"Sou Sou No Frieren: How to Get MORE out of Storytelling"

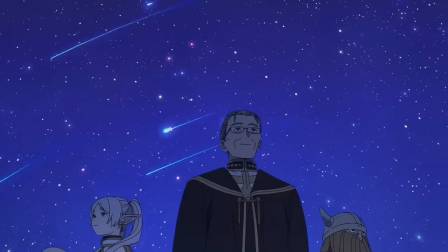It's safe to say that it's very much a character-driven show that prioritizes exploring characters more than the actual quest.
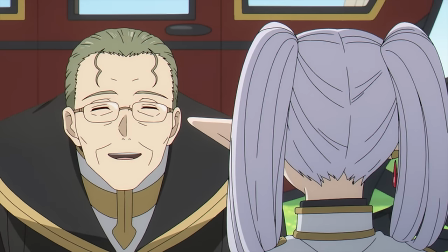So if the show intends to explore characters, you can also start to analyze the fantasy elements through that intention.
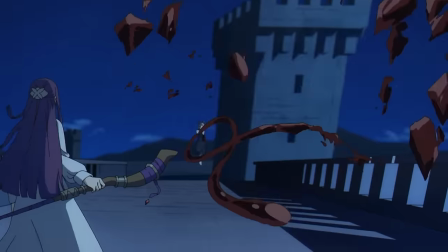For example, let's take a look at the magic system. While going into Freiren's magic system may take too long,
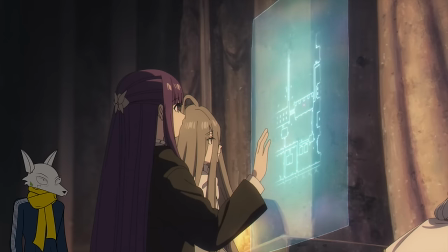I do want to advise you to pay attention to how the characters use their magic and what kind of magic they are using because I think it tells a lot about them.
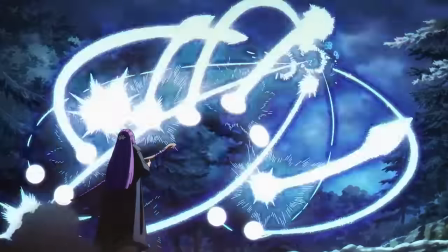What's the significance of Fearne knowing how to use offensive magic faster than Freiren? It's a specific plot point that is showcased throughout the show.
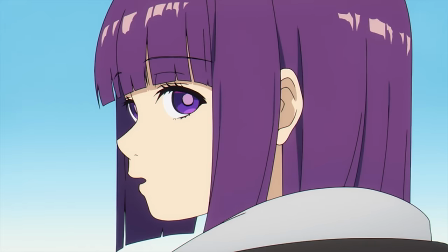The interpretation I like is that it's meant to contrast their personalities. Freiren is never in a rush, that's a pretty defined character trait.
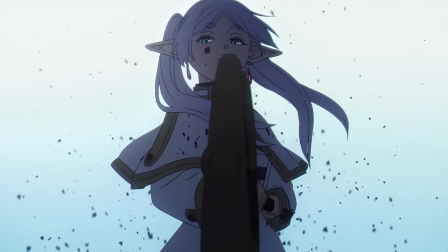But we also know that she's incredibly powerful due to her years of experience as a mage.
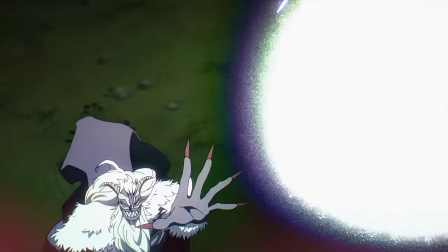And that's representative of her Zoltrak. It's slow to charge, but incredibly powerful. Meanwhile, what do we know about Fearne?
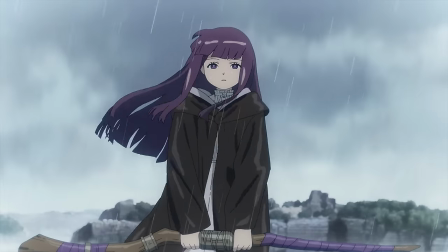Well, what about the fact that she had to learn her magic under a time limit? She pushed herself to become a real mage before Hyter's death.
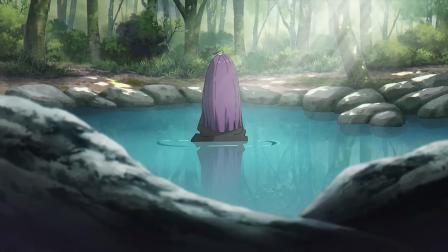So there was always a sense of urgency the whole time she was training. And that sense of urgency stays with her even after she goes on a quest with Freeran.
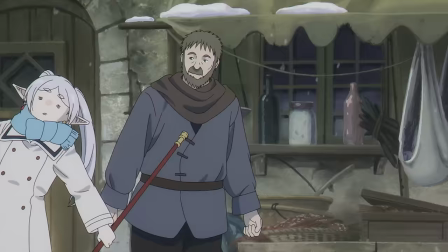She doesn't let Freeran dawdle around at her usual pace.
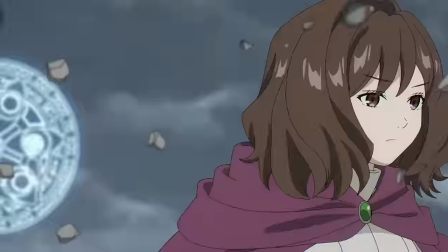While Fearne does appear similarly stoic as Freeran, there is always a sense of decisiveness and efficiency, and the way she wins battles is representative of that.
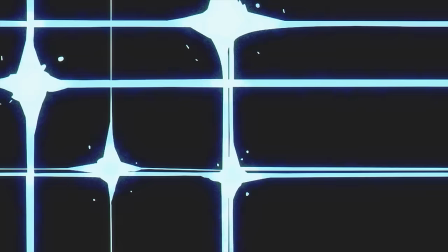She uses the bare minimum, defensive magic, offensive magic, and levitation for movement.
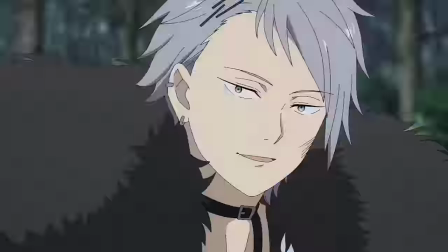With nothing else to think about, she can just use her Zoltrak 47. You can especially find how magic correlates to their users in the Mage Exam arc.
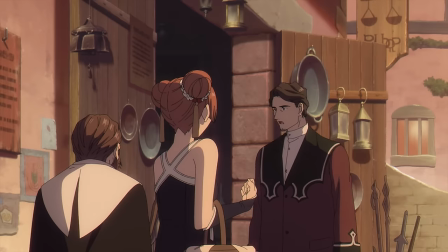One of the clearest one is Richter, a guy who doesn't want friends and constantly rejects anyone attempting to bond with him.
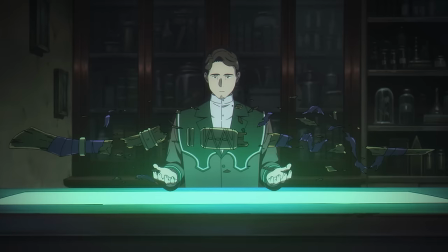He appears rude and arrogant even if there are hints that he's a pretty nice guy. It may just be a knack to keep people away from him.
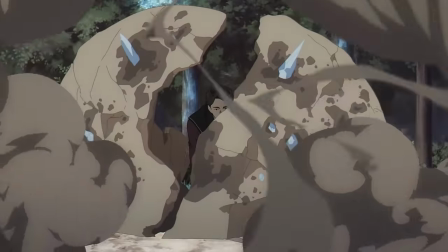And what's his main form of magic? He builds walls around himself and uses ground attacks to literally push people away.
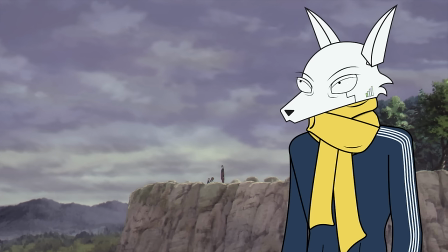I don't even know how you could make this metaphor even more obvious.
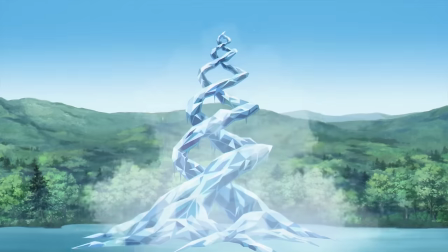Or how about Levine's and Kane's magical abilities being so closely linked together to identify the close bond they have with one another.
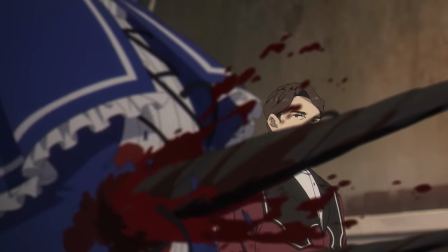Interestingly enough, I felt bad when one of them failed the exam because the show set up their constant rivalry as an important
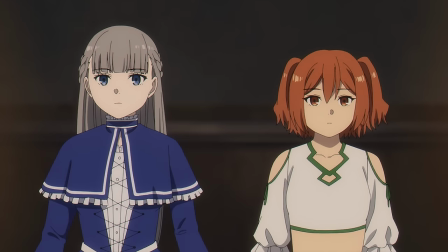part of their dynamic. so I knew that one passing the other would significantly impact their relationship.
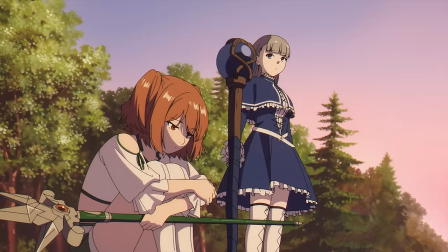It's even more significant that it was Connie who passed, because she was portrayed as the less confident mage who needed Levine's guidance.
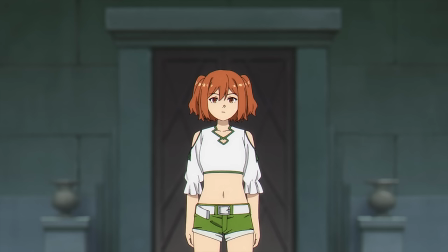Luckily, it was a temporary thing, as Connie fails the third test and gets brought back to Levine's level.
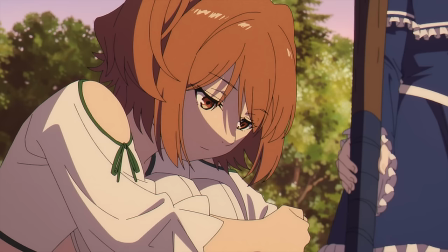It makes sense though, the two needed one another, so there was no way Connie would have succeeded on her own.
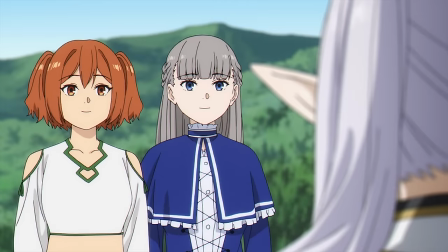Another important factor to point out is Levine's and Connie's parallel to Freon and Fern.
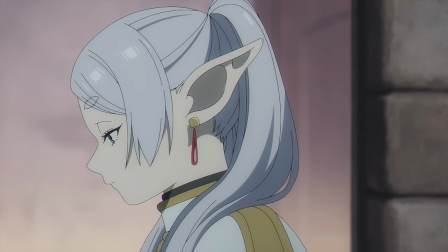While the show is fairly subtle about it, there's a dynamic change between Freon and Fern,
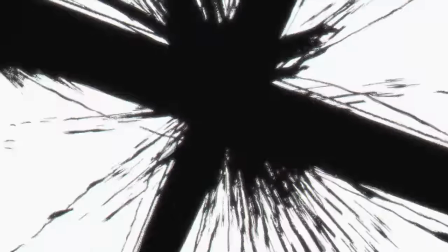as both are coming to terms that Fearne will surpass Fearne, both in magic and understanding humans.
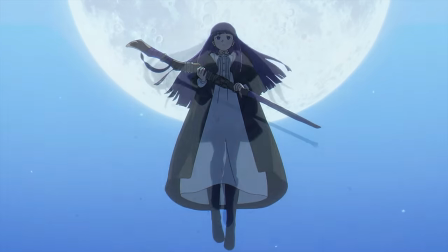Fearne can't essentially be seen as the human version of Fearne.
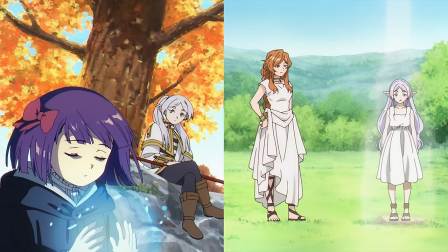Her village was destroyed when she was a child, she was also taken in by a legendary mage, and she shares a lot of personality traits with Fearne.
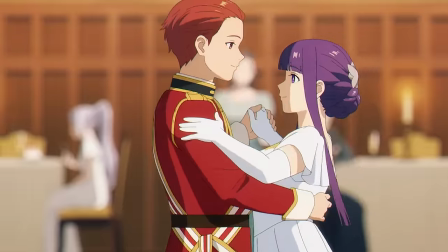But the speed at which Fearne develops her skills and emotional maturity contrasts Fearne's stagnant growth.
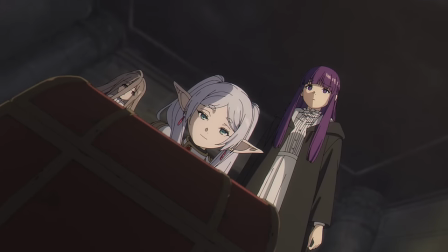The Mage Arc was setting up the idea that Fearne had possibly outgrown Fearne and didn't need her anymore.
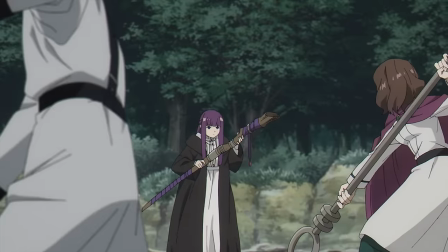The first exam separates the two to showcase that Fearne can take care of herself and the second exam had Fern fight the clone of Freeran.
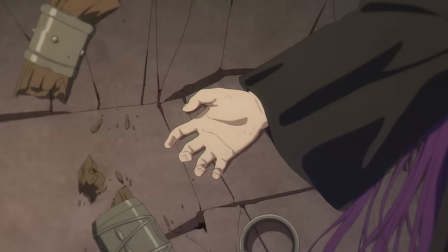Even the destruction of her staff can be seen as an indication of Fern outgrowing it.
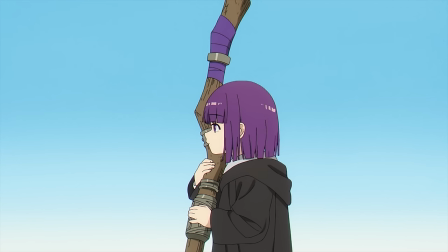Think back how big the staff was when we first saw Fern holding it and how she grew to master it, but now it's destroyed,
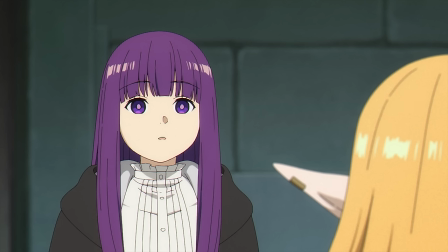allowing her to get a new staff, a new mentor and a new life. All of which she's not willing to do just yet as she gets her old staff repaired and returns to Freeran,
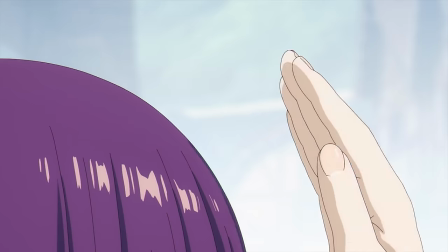though now she has the knowledge that she's no longer a child dependent on Freeran to survive.
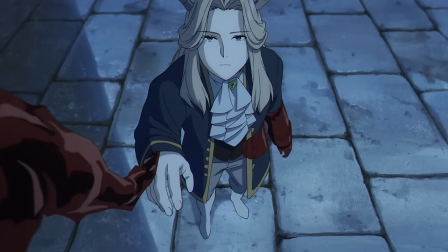You can also find a lot of hidden meaning behind the monsters that Freeran and her party face, as each one of them has a narrative purpose and serves to develop the characters and the themes further.
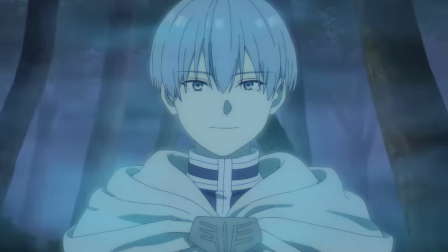The powers and nature of these monsters are way too unique to just be cool ideas for the heroes to fight, which means that the author intends these monsters to fulfill a duty beyond just being a threat.
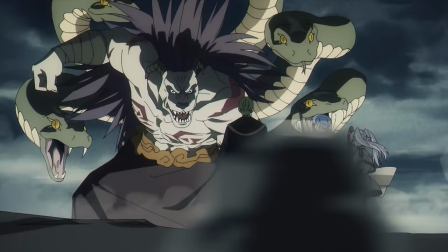It's always refreshing to see that, as opposed to just having a monster that looks cool. Let's take a look at some of the main enemies Freeran goes up against.
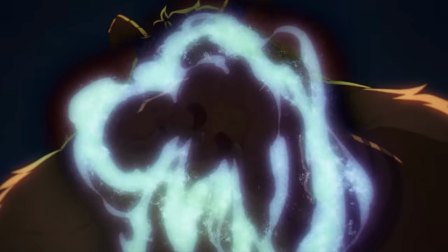Qaul Qaul was a fierce demon who created the powerful spell known as Zoltrak.
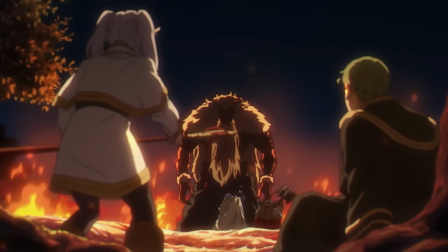He was feared by many adventures and even Freiren and her first party weren't strong enough to beat him, so she sealed him off in stone instead.
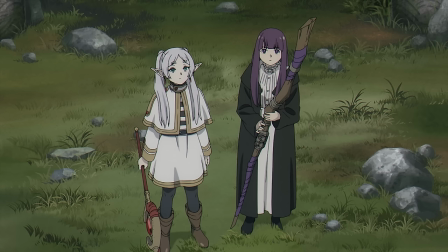Now, Freiren returns to the sealed monster to defeat him for good.